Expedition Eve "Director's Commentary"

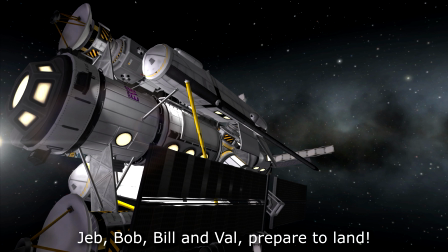728s
That was a genuine thing. I wasn't quite sure if this thing had enough fuel, so I just incorporated some heat shields in the hopes that, you know, well,
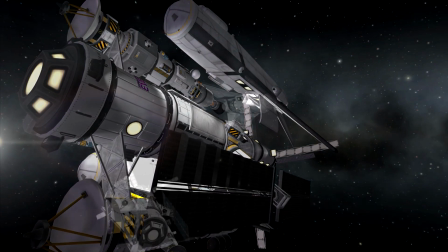736s
the idea being that if I ran out of fuel, I would just work into the plot that I was always going to break.
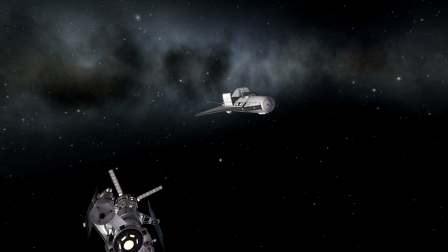741s
And there we are, departing here. I actually rewatched the scene, as many people in the comments pointed out the similarities.
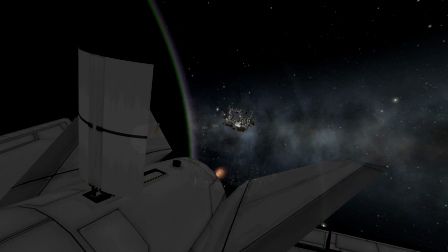748s
I actually rewatched the scene in Interstellar, where they land on the water planet, and I actually used a lot of the sound effects from that as well, where it can...
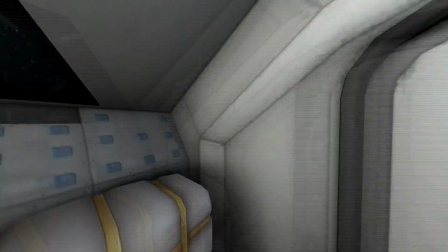756s
Well, I'll point it out when it happens, but when it cuts to the interior shot, not this one, but the other one, when they're re-entering, you can hear all the instruments, all the alarms going off,
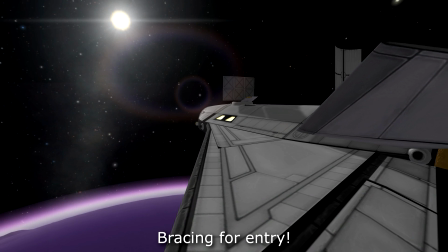764s
and everything shuddering and shaking. Those were taken from sound. These were sound samples from Interstellar.
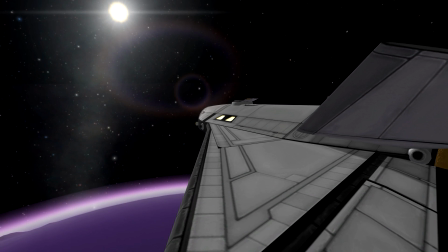771s
I was about to say Interstellar Quest, but that was Scott Manley, wasn't it? Okay, I actually really like this shot, actually, where you kind of say steady,
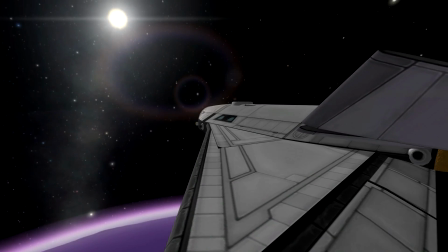779s
and then it braces, and then you just see the plasma slowly start lapping up the side of the rocket.
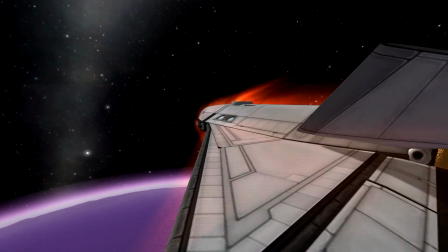784s
Side of the space plane, side of the lander, glider. Yep, I know my I know my terminology.
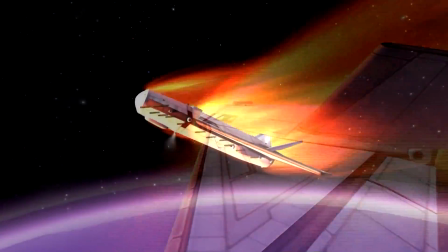793s
I'm sure you can tell this doesn't have a script, but
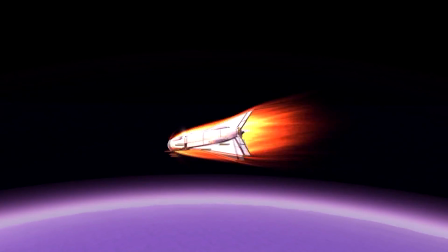796s
yeah, this is kind of showing UI, which again I didn't really want to do, but I kind of wanted to show that this wasn't done using cheats.
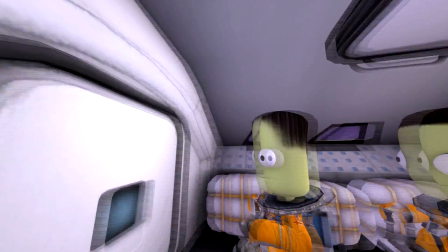804s
Yes, I could have turned off re-entry heating or whatever just to get the shots I needed,
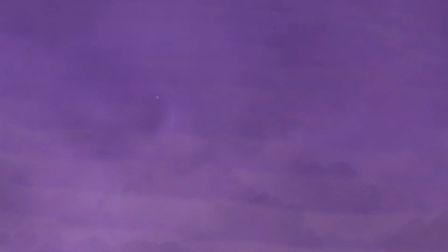809s
but I still wanted to be able to show that this thing would actually work in the stock game if you actually wanted to
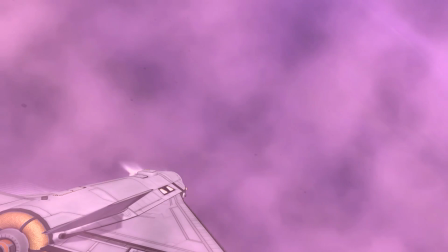815s
replicate these missions from a practical standpoint. Obviously the base we have on Eve is ludicrously overkill for an actual practical purpose.
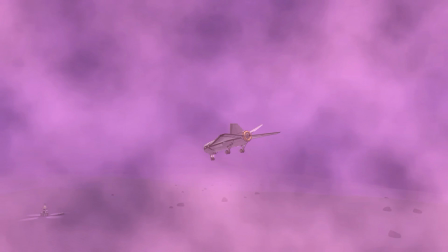822s
You only need the lab. You only need the lab really if you want to do this for real.
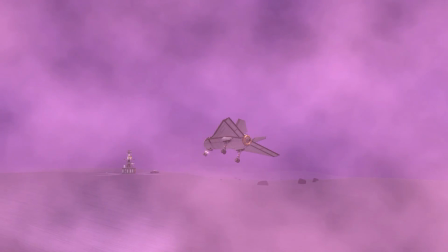826s
The reason the surface base looks the way it is, as it will become apparent in the next episode,
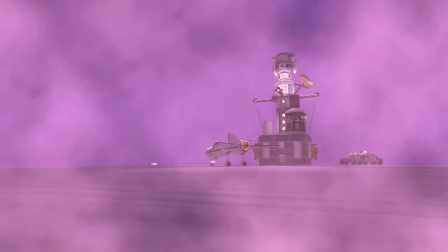832s
is I wanted to be able to show interior shots, and using the stock modules it's quite difficult to get the interior shots you want.
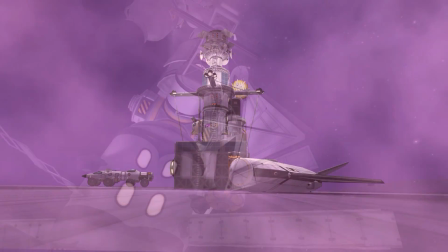840s
So if I just built that big ambiguous cube at the bottom, I could just build a set into it and do that.
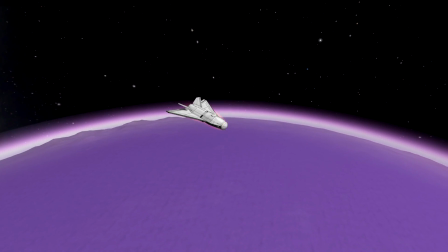846s
So the actual one on Eve is a prop. It doesn't have any interior on it, but and the actual set itself is located on Kerbin,
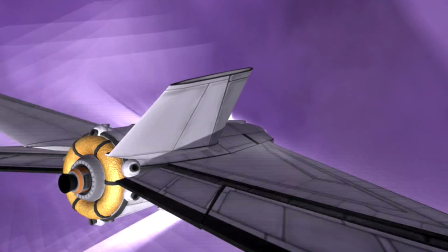855s
just because there's so many parts in the interior of the ship.
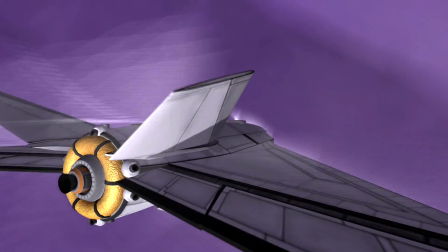860s
It would have made things quite laggy and maybe a bit glitchy or buggy, or things might have not survived the landing very well.
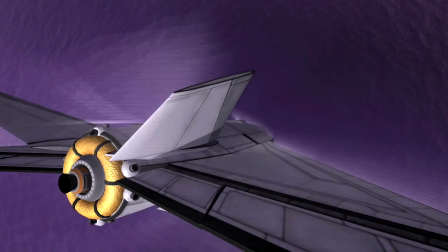867s
So that's why it was filmed on Eve. And that's actually I mentioned this in the Juno Attacks commentary if you ever watched that,
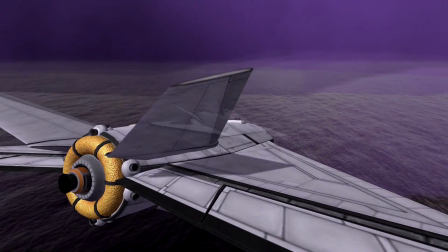873s
but that's how the Expedition Eve was kind of shot on the interior shots. It was all filmed on Kerbin's runway using separate vessels.
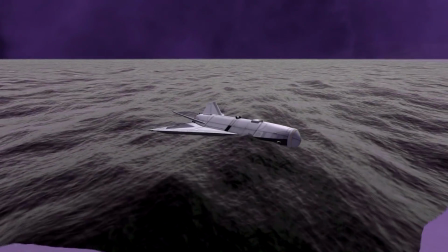883s
Yeah, this was mainly just the surface base and the Darble base, although that was just literally 4 walls and a chair.
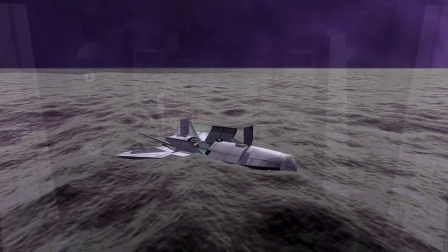890s
That's yeah. Okay, so this is deploying the Ocean Lander, and there's the danger science stuff.
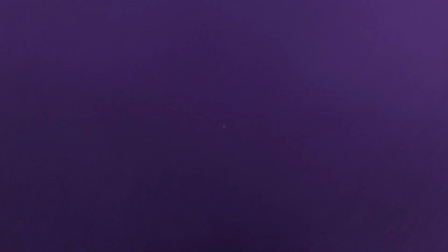899s
Appropriately written in Comic Sans there, zooming out. That's Scatterer at work there, making those beautiful looking oceans.
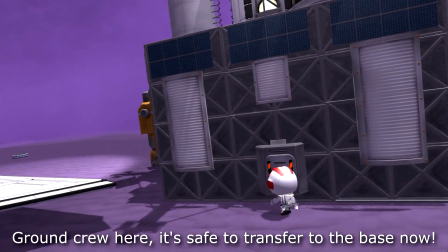906s
And there we are, just running around to the entrance of the habitation thing.
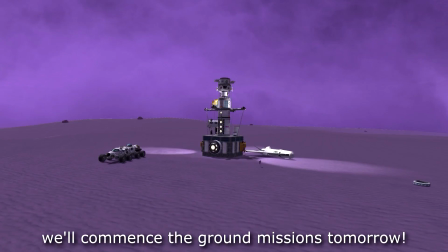913s
So there it is, you get a good little shot of the habitation station there, and we can just zoom out, and that's it.
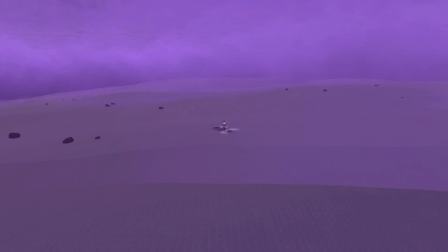921s
This would have been the episode of episode 3. Episode 4 is the next one.
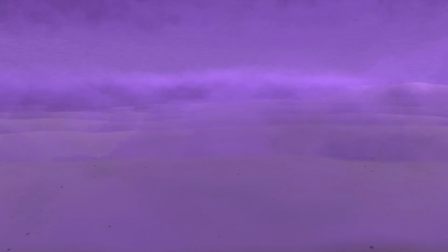926s
That's when you'll see it when the camera starts zooming in. But that was probably my favourite one for a long time, Expedition Eve episode 4.
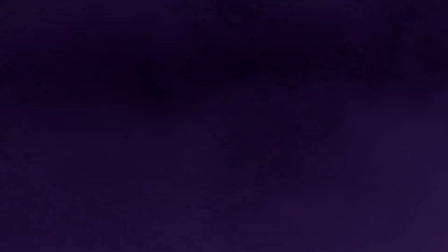934s
I think now my favourite would probably be episode 9 or I'd say episode 9,
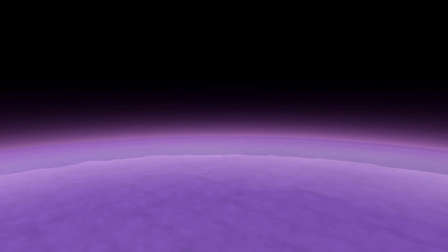941s
6 or 4, probably my favourites, just because of the actual technical difficulty of Expedition Eve Part 4 is starting here.
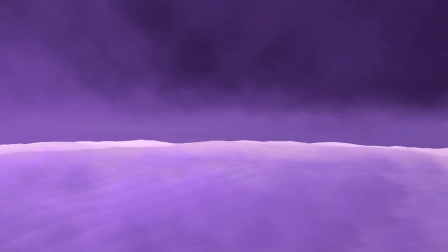946s
So you can see we've kind of got this nice zoom in through the cloud layer. This is the lower cloud layer, which I added myself.
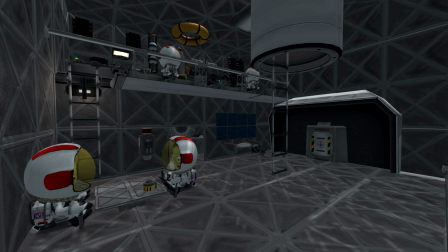953s
And then we are zooming in, we kind of did some camera trickery and cutting to make it look like we zoomed in, and that was the shot there.
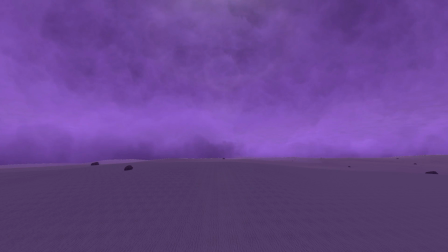959s
This would have been where the title card was, this little empty shot here. That's why there's just a blank thing there.
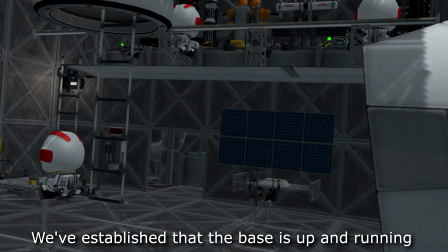964s
And there's the little set, actually. I was really proud of the way that turned out. We've got our lab test tubes there, and a little kettle thing puffing away.
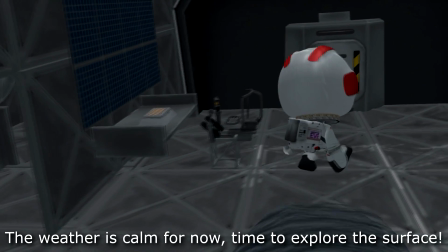972s
I'm not quite sure what it is, to be honest. There's that computer screen for a later episode. And then we can go out and explore.